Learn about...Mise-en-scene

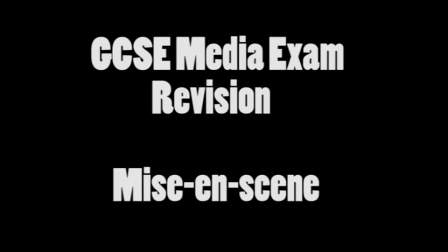0s
This video is a revision video for Mise-en-scene for the GCSE media exam.
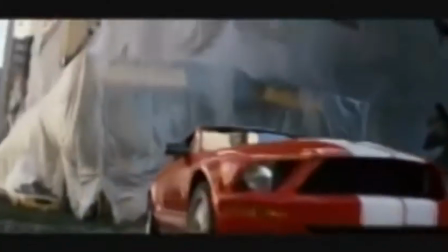6s
Okay, because this is the one area where loads of you lost crucial marks,
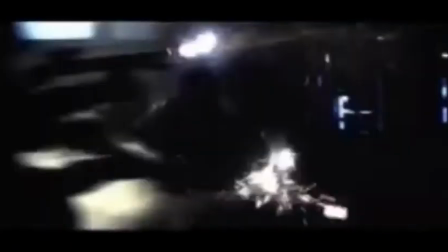9s
and it's by far the easiest place in the whole exam to get crucial marks, it's where I'm going to begin my breakdown of the GCSE exam.
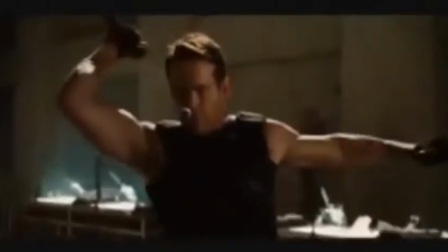16s
Remember, this is for question 2 of the exam, under the subheading Mise-en-scene.
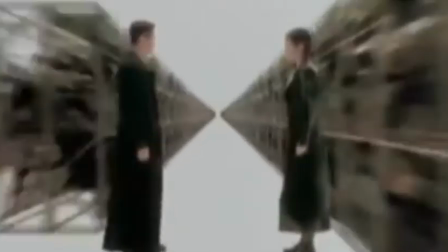21s
So here goes. Right, Mise-en-scene is French, which literally translated into English means what's in the scene.
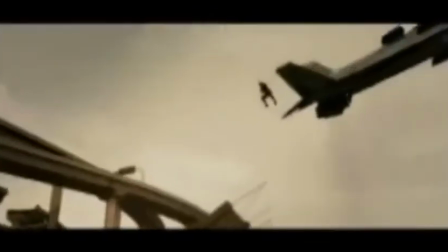28s
In other words, everything you see. The French film critics of the 1950s were the smartest of them all,
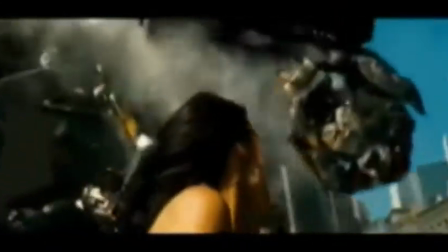35s
and they all saw film not just as a form of entertainment, but an art form easily on the same level as, say, a painting or photography. Mise-en-scene includes pretty much everything you see on screen.
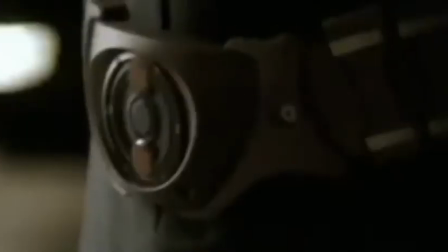46s
This includes set design and locations, lighting, space,
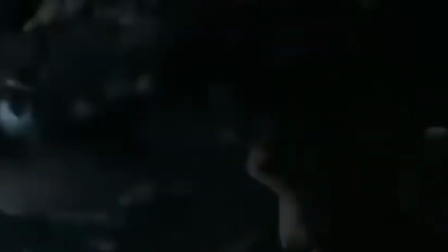53s
composition, i.e. how everything is framed, costume,
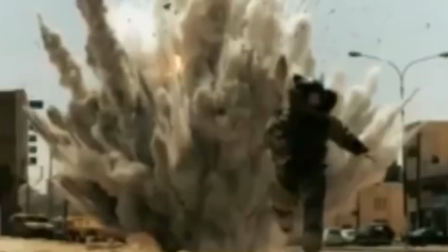58s
makeup and hairstyles, acting, including body language and facial expressions.
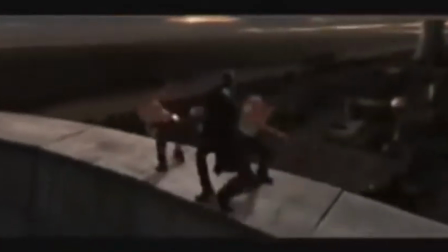65s
Let's look at these one by one, but we're going to keep it very specific to the exam itself, and so we're going to keep within the action-adventure genre.
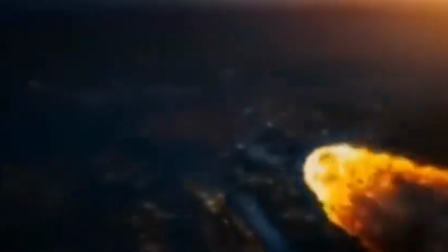74s
Set design and locations. Let's keep this simple. Anything that takes place outside of a building is a location.
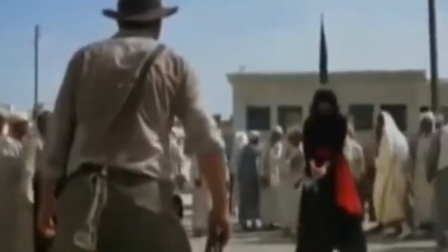82s
If it's inside, like an apartment or a warehouse or whatever, then it's a set.
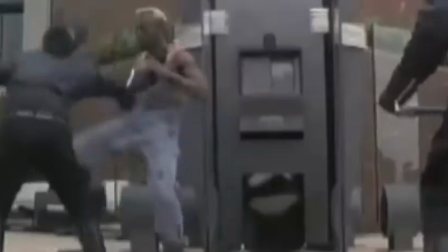88s
Sets are artificial filming locations usually done within a film studio.
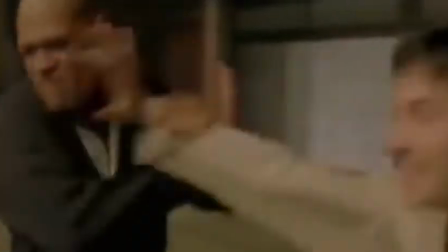93s
Sets can also look like they're outside, but usually this is CGI. Locations are actual recognisable places like towns and cities.
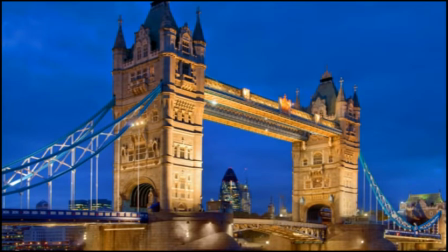101s
Most of the time in action-adventure films, they will make it very obvious where the location is,
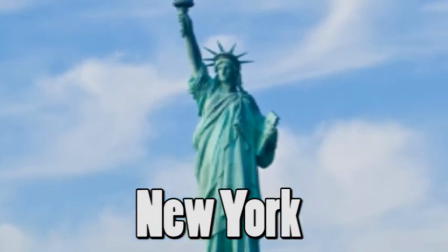106s
by either an on-screen caption and or using an establishing shot of a famous landmark from a particular city.
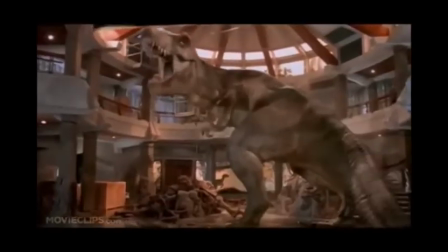113s
The locations in action-adventure films will always be exciting, exotic and dangerous,
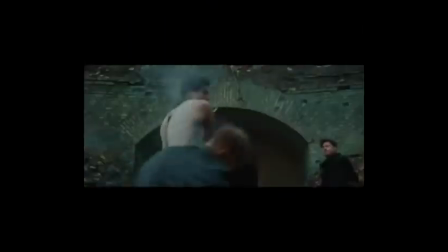117s
so don't hold your breath for an action-adventure film to be shot in Sevenoaks, because Sevenoaks is none of those.
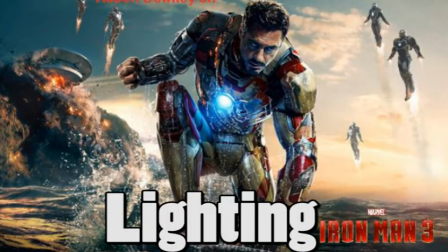124s
Lighting.
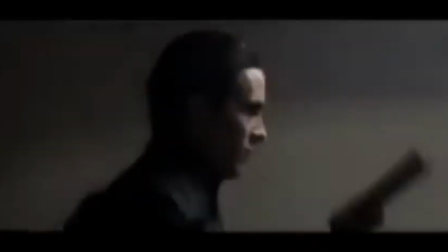126s
The intensity, direction and quality of lighting can influence an audience's understanding of characters, actions, themes and mood.
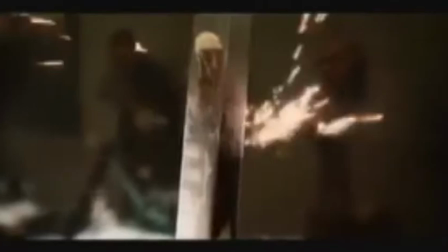135s
Colourful use of lighting will usually suggest something fun, exciting and or good, like the hero.
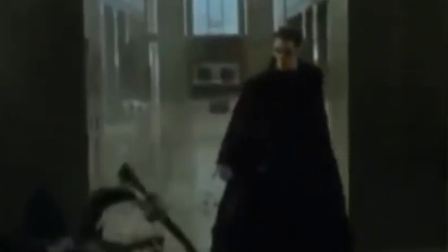141s
Dark use of lighting will usually suggest something unpleasant, dangerous and or evil, like the villain.
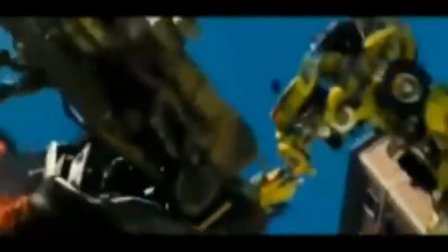148s
It's really that simple.
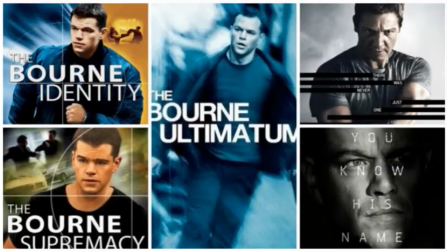150s
But be careful, some action-adventure films like the Bourne movies or Captain Phillips don't use much artificial lighting effects.
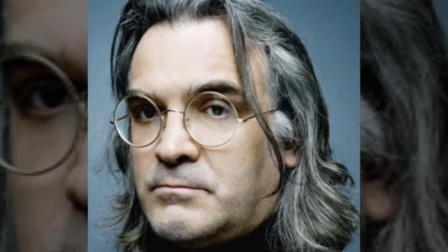157s
This was not an accident. Paul Greengrass, the very influential British director of both those films, began his career making documentaries,
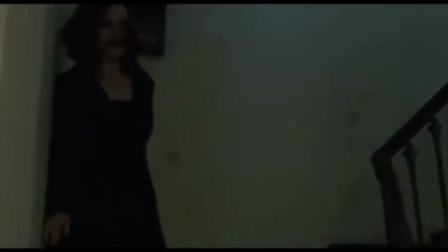166s
and so he still uses the realistic aspects of documentary filmmaking even though he now makes blockbuster movies in Hollywood.
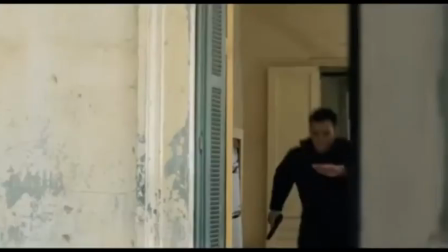173s
This is why you can see a lot of shaky camera work and lots of whip pans in his work.
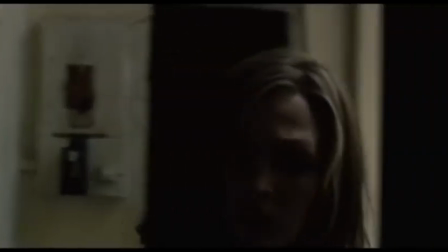178s
Because when you film real life, as you do in documentary, you have to be ready to point your camera at where the action is at a second's notice.
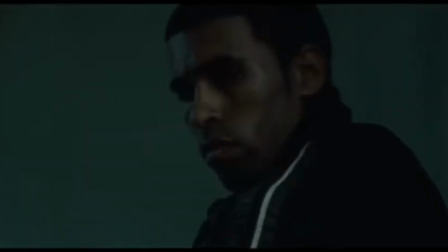187s
But I'm getting a little ahead of myself, so I'm going to pull back for a moment. The last thing to bear in mind is that there are two kinds of lighting.
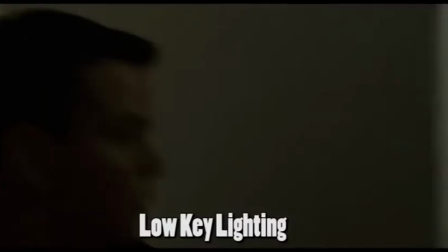197s
High-key lighting, when the film is bright and everything is clear to see. Low-key lighting, when the film is shady and everything is a little harder to see.
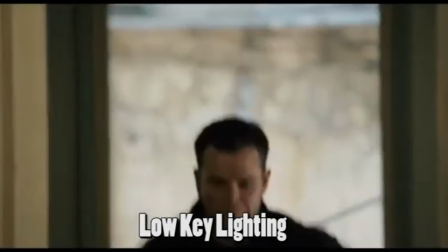206s
That is it. That's all you need to know in terms of lighting. Space.
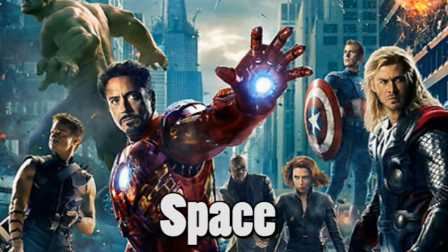213s
Space is simple. How far apart are the characters from one another? How far apart are the characters from the objects around them?
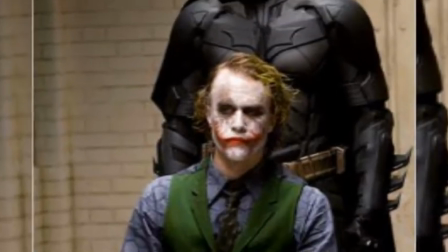221s
Space is usually used in action-adventure films to ramp up tension.
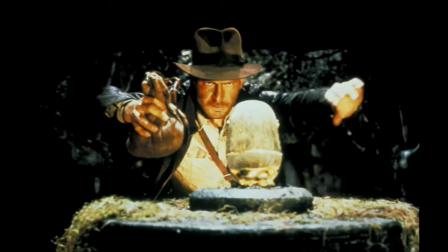225s
For instance, how close is the character to actually touching that treasure they've spent the whole film searching for?
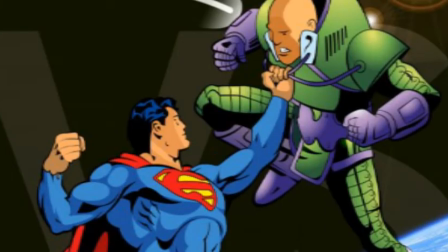232s
Characters in action-adventure films are constantly invading each other's personal space,
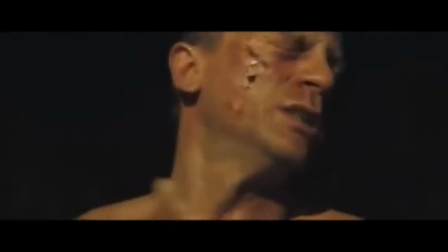236s
usually by either beating each other up, or else it's the hero kissing the love interest.
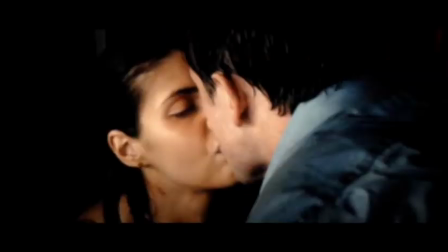242s
Either way, these are dramatic actions which are dramatic because they close the space between one character and another.